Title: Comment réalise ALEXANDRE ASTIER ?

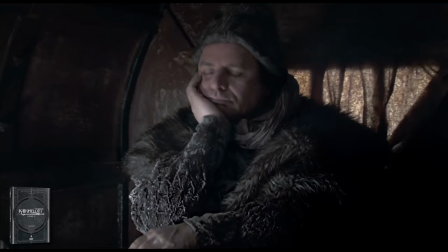Bon, Alexandre, je sais que t'es très content de filmer autre chose que des gens, mais t'étais peut-être pas obligé de fêter ça en enchaînant 8 plans de valeurs différentes sur la même putain de calèche, tout ça avec des fondus. Va falloir arrêter avec tous ces fondus, ça devient flippant. Je vais pas revenir sur tous, mais ça devient flippant.
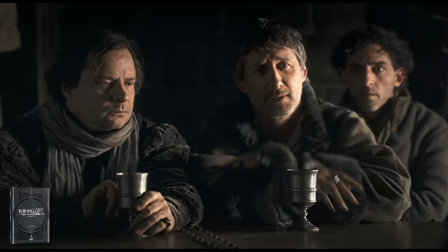Évidemment, le réalisateur ne peut pas trancher totalement non plus avec les codes des 4 saisons précédentes, ce serait trop radical, et le public a besoin d'un certain temps d'adaptation.
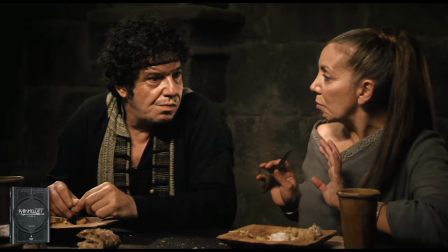Néanmoins, on observe dans cette saison 5 un habile mélange entre conserver les origines et tenter de la nouveauté.
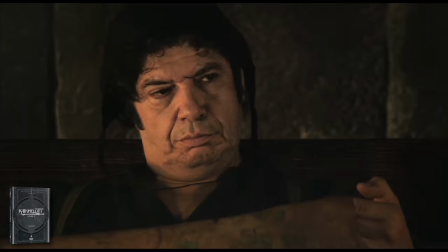On retrouve bien évidemment les constructions de scènes habituelles, les plans d'ensemble et les chants contre chants Marcel Duchamp pour créer ce théâtre filmé dont on parlait plus tôt,
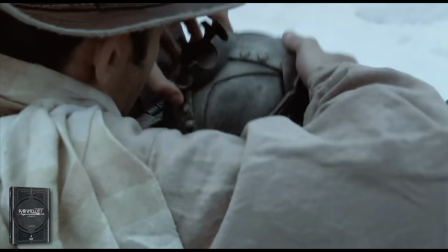mais attention, il y a plein de nouveautés. On remarque déjà l'utilisation d'inserts afin de filmer et de mettre en avant des objets, des détails, et rien que ça,
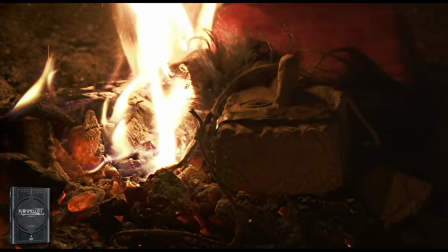ça symbolise beaucoup, comme pour la calèche en fondu, l'attention ne se porte plus seulement sur l'humain,
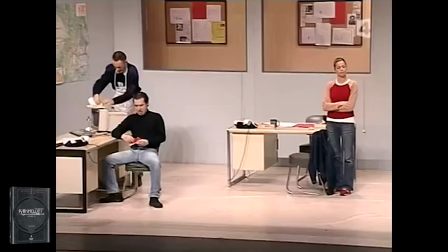mais aussi sur l'environnement et les objets qui l'entourent. Le gros plan qui plus est, c'est de l'anti-théâtre, car là où au théâtre nous sommes spectateurs toujours loin de la scène,
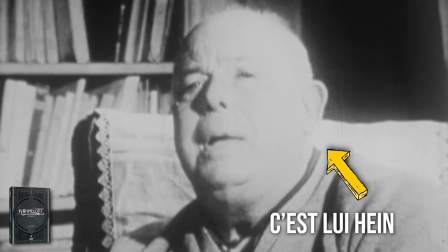toujours dans une vue d'ensemble, ici notre attention se retrouve au plus près de l'action. Le gros plan, disait Jean Renoir, est ce qui différencie le cinéma des autres formes d'art.
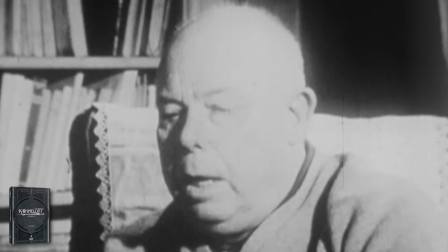Ces gros plans sont la preuve même que nous ne sommes plus au théâtre filmé, mais dans une œuvre qui veut tendre vers le cinéma.
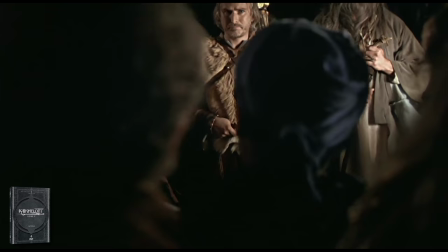Et c'est pas la seule chose que fait la caméra pour prouver ça. On se permet maintenant des mouvements autour des personnages.
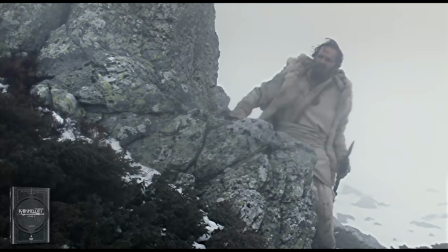La caméra tourne autour d'eux pour les capter dans l'espace. Et en parlant d'espace, on sort des décors de studio pour filmer ces grands espaces, des plages, des forêts.
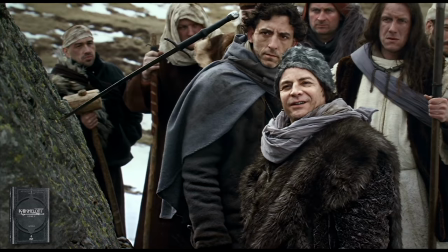On respire et on laisse plus de place pour créer de la mise en scène, pour foutre plus de figurants,
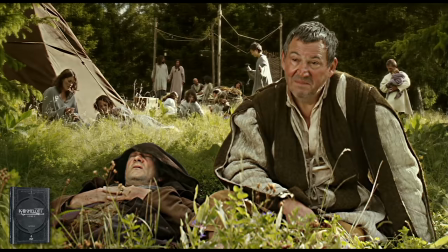pour créer de la vie et enfin respirer sans se sentir enfermé dans des décors d'intérieur de château.
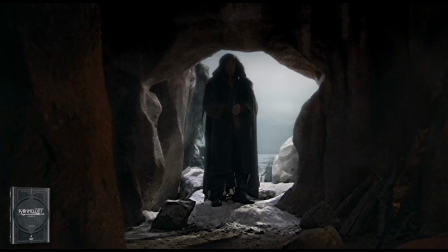La caméra se sert maintenant de ces nouveaux lieux pour exprimer des choses.
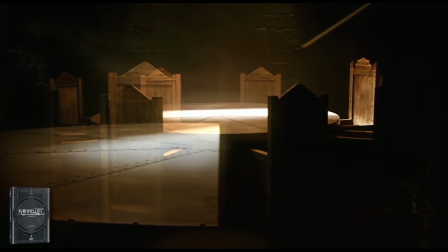L'arrivée d'un personnage mystérieux par le contre-jour, l'iconisation d'un héros par le travelling, un festival de fondu autour de la table ronde.
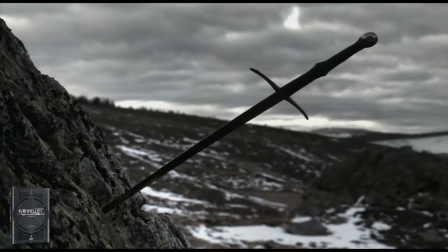On joue avec le cadre dans le cadre. Certains trouveront que c'est la moindre des choses que d'utiliser sa caméra pour raconter une histoire.
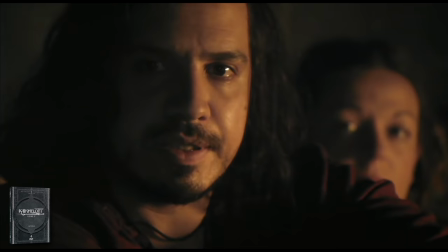J'y répondrai qu'en 4 saisons, il a jamais eu vraiment ni les moyens ni l'occasion de le faire,
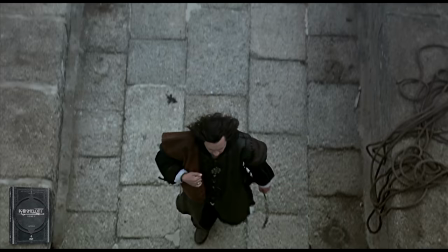et que l'arrivée de tout ça en saison 5 montre un véritable vent de liberté, et surtout,
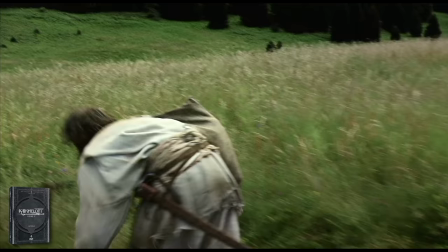un réalisateur qui sait manier ses effets. Adieu les plans fixes, la caméra se balade maintenant sur un steadicam, navigue entre les personnages pour les suivre dans l'action,
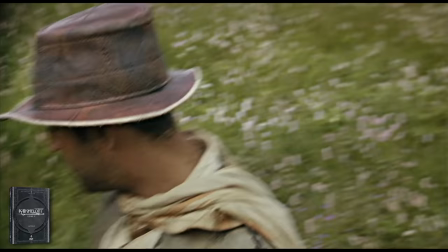un steadicam qui permet des mouvements fluides pour les scènes de dialogue, ou alors on passe directement à la caméra portée-main pour donner plus de dynamisme à l'action.
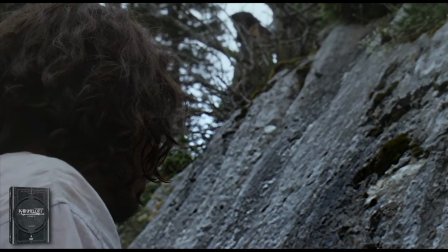On joue aussi sur les focales de caméra, ses objectifs, on prend du grand angle, on prend des longues focales, on fait même des balances de points, la caméra n'a plus à s'adapter à l'action,
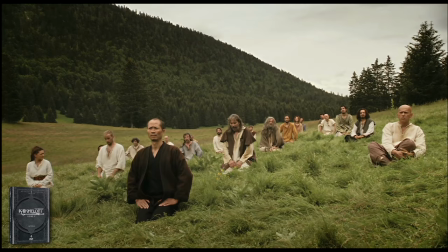elle peut enfin s'exprimer par l'image. On utilise maintenant le hors-champ pour créer de l'humour.
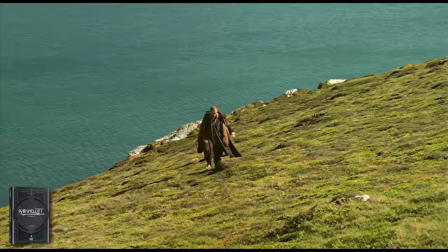Le camouflage. Acadoc.
Ou encore, et ça, ça fait plaisir, une putain de grue.
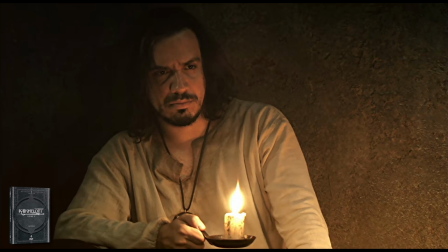La caméra s'envole littéralement, criant sa liberté d'enfin pouvoir se mouvoir dans ce monde de plan fixe.
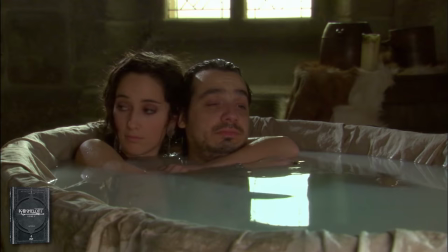La lumière, elle aussi, s'adapte, prend de l'ampleur. Suffit de comparer la manière dont était éclairée la table ronde ou les bains dans les saisons précédentes pour voir que c'est le jour et la nuit.
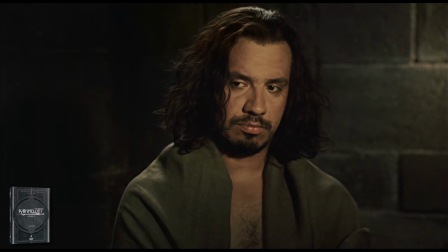La photo devenant, elle, de plus en plus sombre à force que la série devienne de plus en plus sérieuse et moins gaguesque.
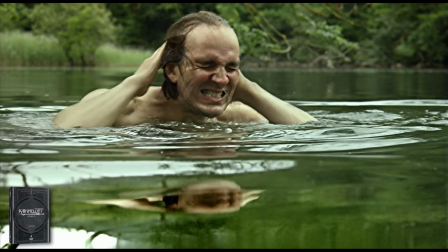Ajoutant à tout cela, même des ralentis, qu'Alexandre Astier n'aime pas fluide, mais saccadé.
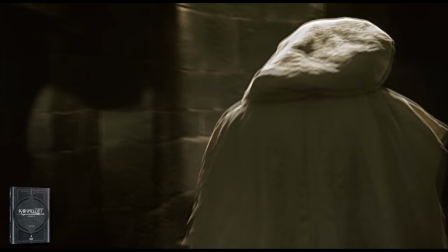Dès qu'il y a un ralenti, ça saccade, ça crée un malaise pour le spectateur, plongé dans un temps ralenti qu'il ne contrôle plus.
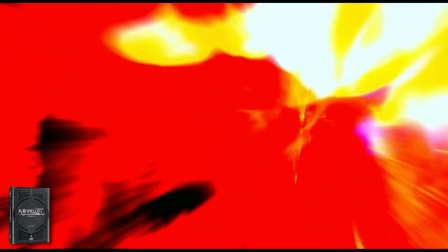Et enfin, on se permet même de styliser un peu plus l'ensemble dans des scènes qui s'affranchissent du réel plan-plan de la vie des personnages,
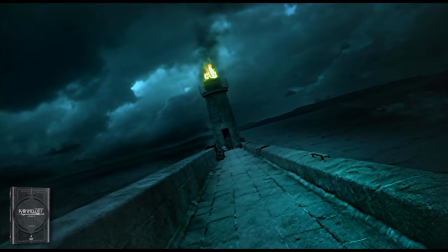pour tendre vers quelque chose de plus onirique, des rêves, des cauchemars, où l'image peut décider de saturer ou de désaturer les couleurs, de tenter des mouvements plus complexes.
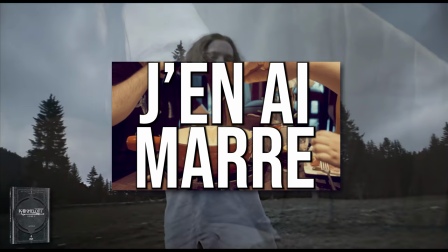Tout ça, bien évidemment, accompagné de fondus. Oui, parce que Alexandre Astier, si vous l'avez pas compris, il aime les fondus.
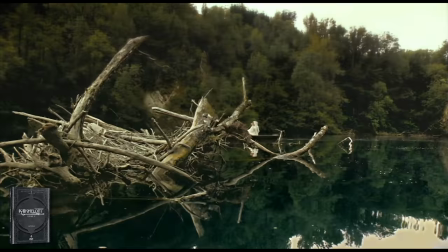Il en fout partout. Des fondus de transition, des fondus de temps qui passe. J'en peux plus, des fondus.
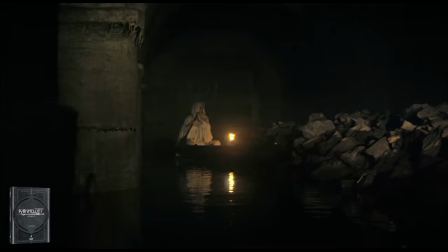Des fondus pour de l'ellipse temporelle, je veux bien, mais Mais là, il y a des fondus pour tout et pour rien. Qu'est-ce qui symbolise ce fondu-là?
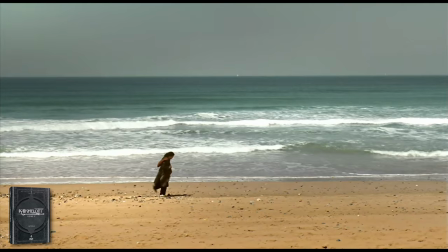Et ce fondu-là?
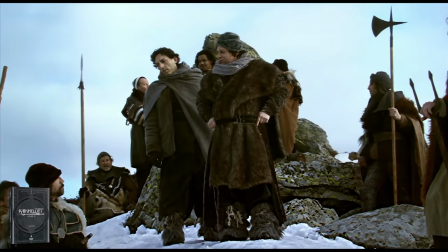À une époque dans le cinéma, on disait que les fondus servaient à marquer le passage du personnage du réel vers le rêve, comme une transition entre deux mondes, celui qui existe et celui de l'esprit.
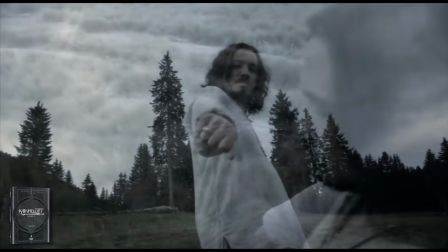Mais là, avec tous les fondus qu'on se ramasse sur la tronche, soit ça n'a juste pas de sens, soit c'est pour faire joli, soit vu le nombre de transitions vers le rêve qu'on se tape, on n'est pas dans Kaamelott mais dans Inception, et là je dis arnaque sur la marchandise, parce que où est Leonardo DiCaprio? Cependant, la critique qui revient souvent sur le travail d'Astier est qu'il est bien plus scénariste que réalisateur, et cela prouve que c'est littéralement faux. C'est un auteur qui possède des gimmicks de réalisation qui lui sont propres. On peut les trouver kitsch, on peut les trouver poussifs, il n'empêche qu'ici, Alexandre Astier réalise. Et là on se dit, merde, le gars il a toujours voulu raconter des choses avec sa caméra. Il a juste jamais pu avant.
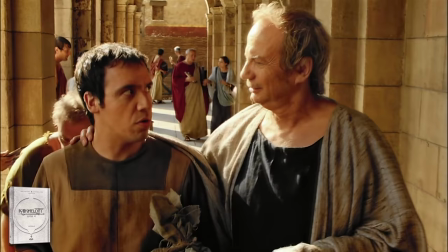Pour conclure Kaamelott, le livre 6 persiste et signe dans les ambitions et gimmicks chères à son auteur.
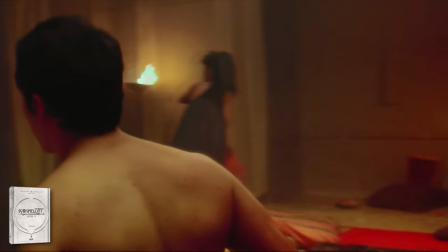Ils sont même imposés dès les 5 premières minutes de la saison, débutant sur un plan séquence complexe avec action,
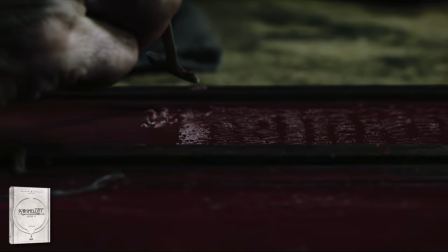figurant et changement de lumière, pour ensuite travailler des inserts ou des grands espaces remplis de gens,
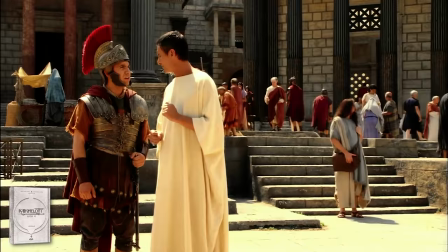filmés à la main ou directement sur une grue.
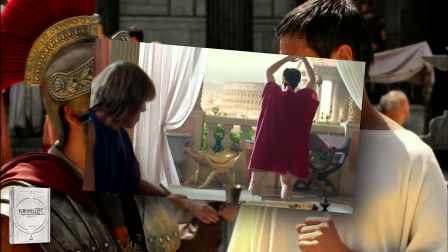Bon, vous me direz que ici le décor joue beaucoup, mais ça ne fait pas tout, jetez un coup d'œil à la série Peplum, il y a un peu de décor mais c'est dégueulasse, alors que là,
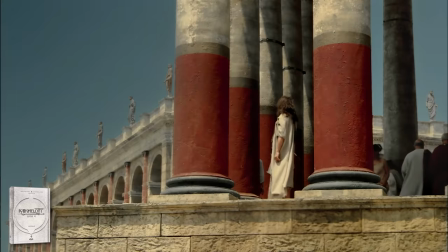effectivement... Bah ça a quand même plus de gueule.
L'imposant ne le dispute-t-il pas à la majesté?
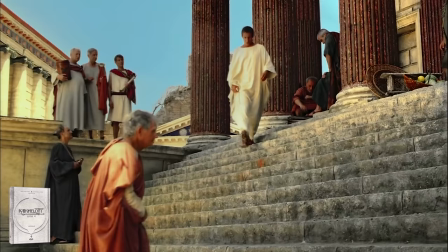Non mais non!
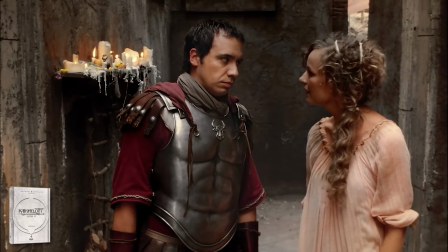Nous sommes à la Cinecittà à Rome, là où a été tourné trop de trucs qui s'affichent maintenant à l'écran, mais aussi donc la série Rome, dont Kaamelott emprunte une bonne partie des décors. Si vous voulez en savoir plus sur la Cinecittà d'ailleurs, j'ai fait un reportage là-bas il y a maintenant 3 ans, il est disponible en description, voilà, vous en faites ce que vous voulez. D'ailleurs, je glisse ça en scred mais pas trop fort, la première pierre du studio à sa construction a été posée par un monsieur très sympathique.
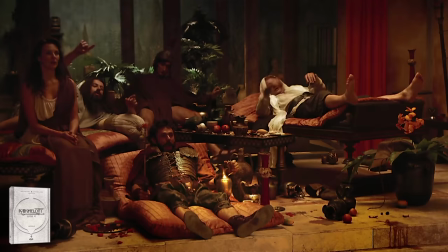Il s'appelle Mussolini. Pour les intérieurs cependant, on reste à la maison, puisque tout est tourné du côté de Lyon en studio. Si vous voulez le lieu exact, c'est ici, au Pôle Pixel Studio 24 à Villeurbanne. Attends, on vient de traverser tout Lyon juste pour un plan là? Ouais.
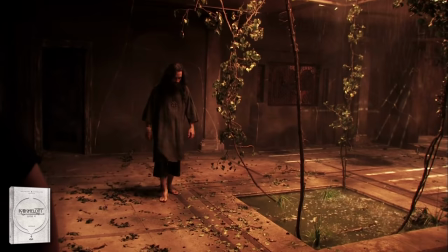Mais là aussi, même au studio, on se la donne, on crée des grands espaces de jeu, on joue avec la lumière et on se donne la possibilité de faire toujours plus.
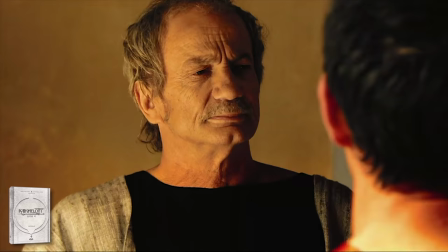La lumière raconte maintenant quelque chose, là où tout était uniforme dans les premières saisons,
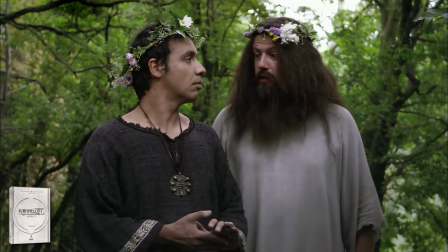ici on compose des couleurs chaudes pour Rome et des couleurs froides pour la Bretagne, qui, vous le remarquerez, commence à se réchauffer plus Arthur traverse ses terres,
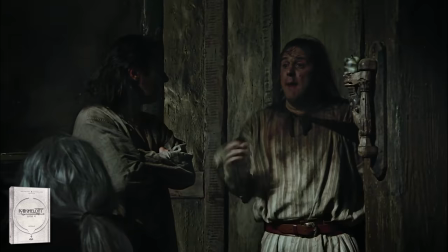genre la taverne dans la série, la taverne avant Arthur dans le livre 6 et la taverne après Arthur dans le livre 6.
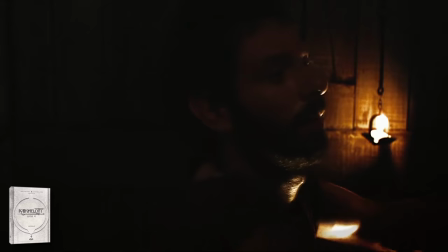Alors attention, la lumière chez Alexandre Astier, c'est souvent très tranché, par exemple ici, on voit pas grand chose, mais c'est voulu.
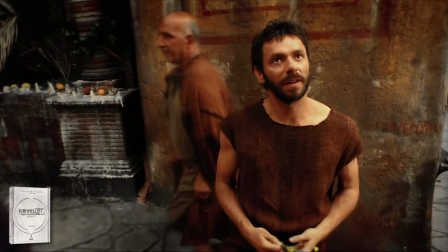Mais ça, on en reparlera dans son œuvre suivante. On ressort notre plus beau steadicam pour lui faire parcourir les rues de Rome, notre grand angle pour grouper du monde,
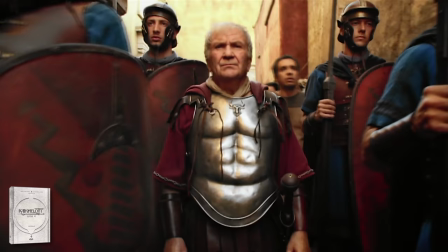parfois beaucoup de monde, on iconise certains instants avec force, on fait des contre-plongées pour montrer la grandeur de la ville,
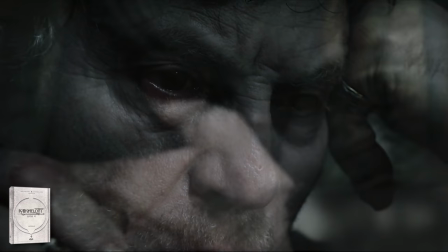on fait des ralentis saccadés parce que... Je sais toujours pas pourquoi ils sont saccadés, mais ils le sont, et évidemment...
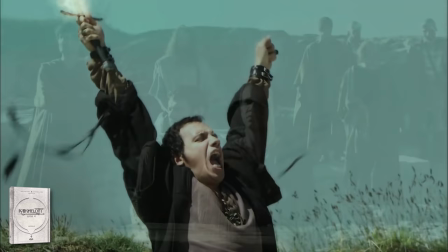On fout des fondus pour tout et pour rien, pour le temps qui passe, pour faire des transitions, pour laisser des visages en surimpression, ou juste parce que des fois, la fondue, c'est joli.
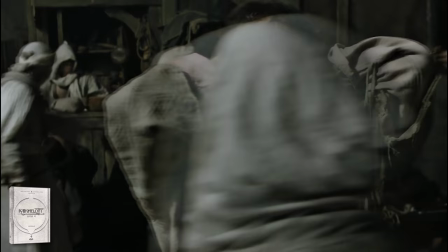En vrai, je pourrais rentrer encore dans des détails, notamment sur les dernières minutes de la saison,
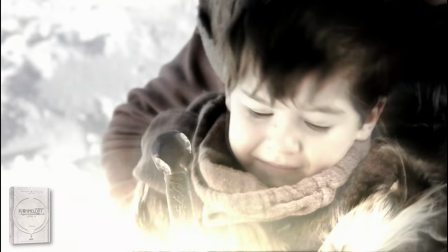qui poussent tous les potards de la touche Astier en réalisateur à fond, mais ça servirait pas à grand chose car vous avez déjà le principal.
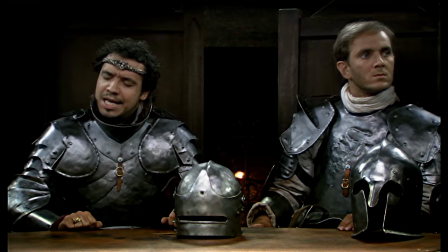Kaamelott est né d'une envie télévisuelle et a dû se construire avec les contraintes de son format.
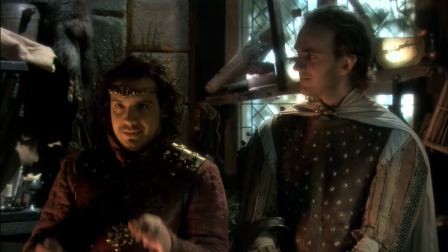3 minutes, efficace, pour passer pendant les repas de milliers de Français qui n'ont pas envie à ce moment-là de se prendre la tête sur des effets de mise en scène complexes, mais plutôt d'avoir un cadre simple,
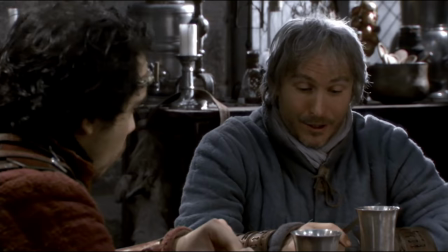faire des bons mots et des répliques devenues aujourd'hui cultes.
J'aimerais bien qu'on commence à me considérer en tant que tel.
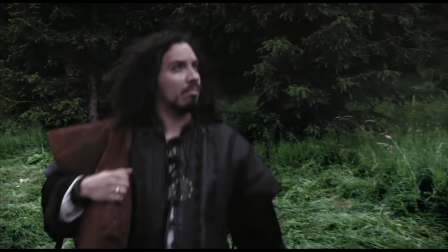Comment ? Comment ?
Ensuite, plus son réalisateur a eu la liberté pour créer des histoires plus ambitieuses, plus la réalisation a dû aller de pair,
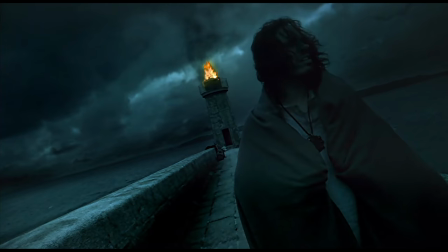permettant de donner plus d'effets à l'image pour qu'à son tour, elle raconte aussi plus de choses. Une évolution assez classique, qui permet de se faire une idée des obsessions visuelles de son auteur, mais qui cependant ne peut pas se résumer à ça.
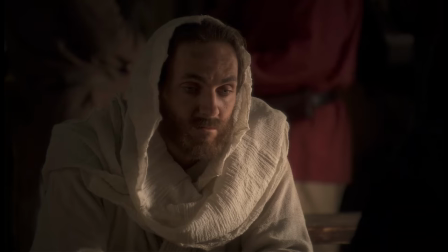Une série, comme toutes les séries, souffre de ces fameuses contraintes que donne la télé, sur le montage, sur le choix des caméras, et surtout tout ça à cause de son budget.
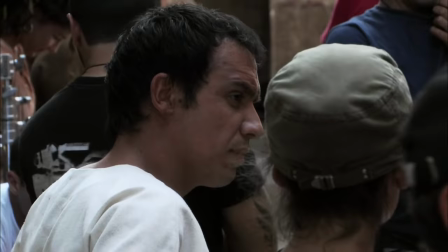Pour se faire vraiment une idée de son style, il faudrait plutôt se tourner vers la liberté du cinéma.
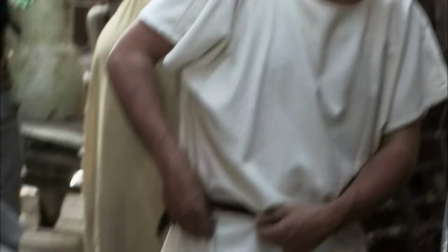Et par chance, quelques années après Kaamelott, a débarqué en salle ce que tout le monde attendait, le premier long métrage réalisé par Alexandre Astier. Et est-ce que tu sais ce qu'il faut pour faire un long métrage? Bah des bandes noires apparemment. Non, mais pour de vrai. Des acteurs. Et un scénario. Et un réalisateur. Du pognon. Il faut du pognon. Est-ce que c'est une manière absolument pas subtile pour introduire le fait que cette vidéo est sponsorisée parce que pour réaliser ce genre de format long, faut forcément un peu de pognon? Cette vidéo est sponsorisée par NordVPN. Qui ça putain d'étonne?
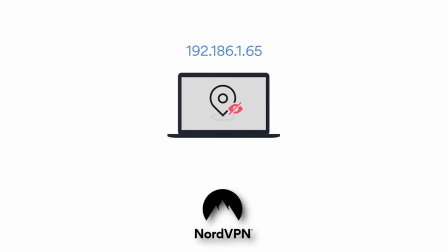Si vous ne connaissez pas NordVPN, ce logiciel vous permet de délocaliser votre IP à l'étranger afin de dépasser les limitations géographiques présentes sur Internet.
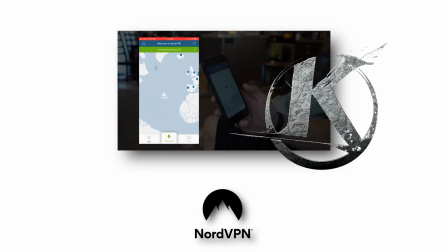Par exemple, imaginons que vous soyez en voyage en Italie et que vous vous dites « Tiens, je regarderai bien Kaamelott ».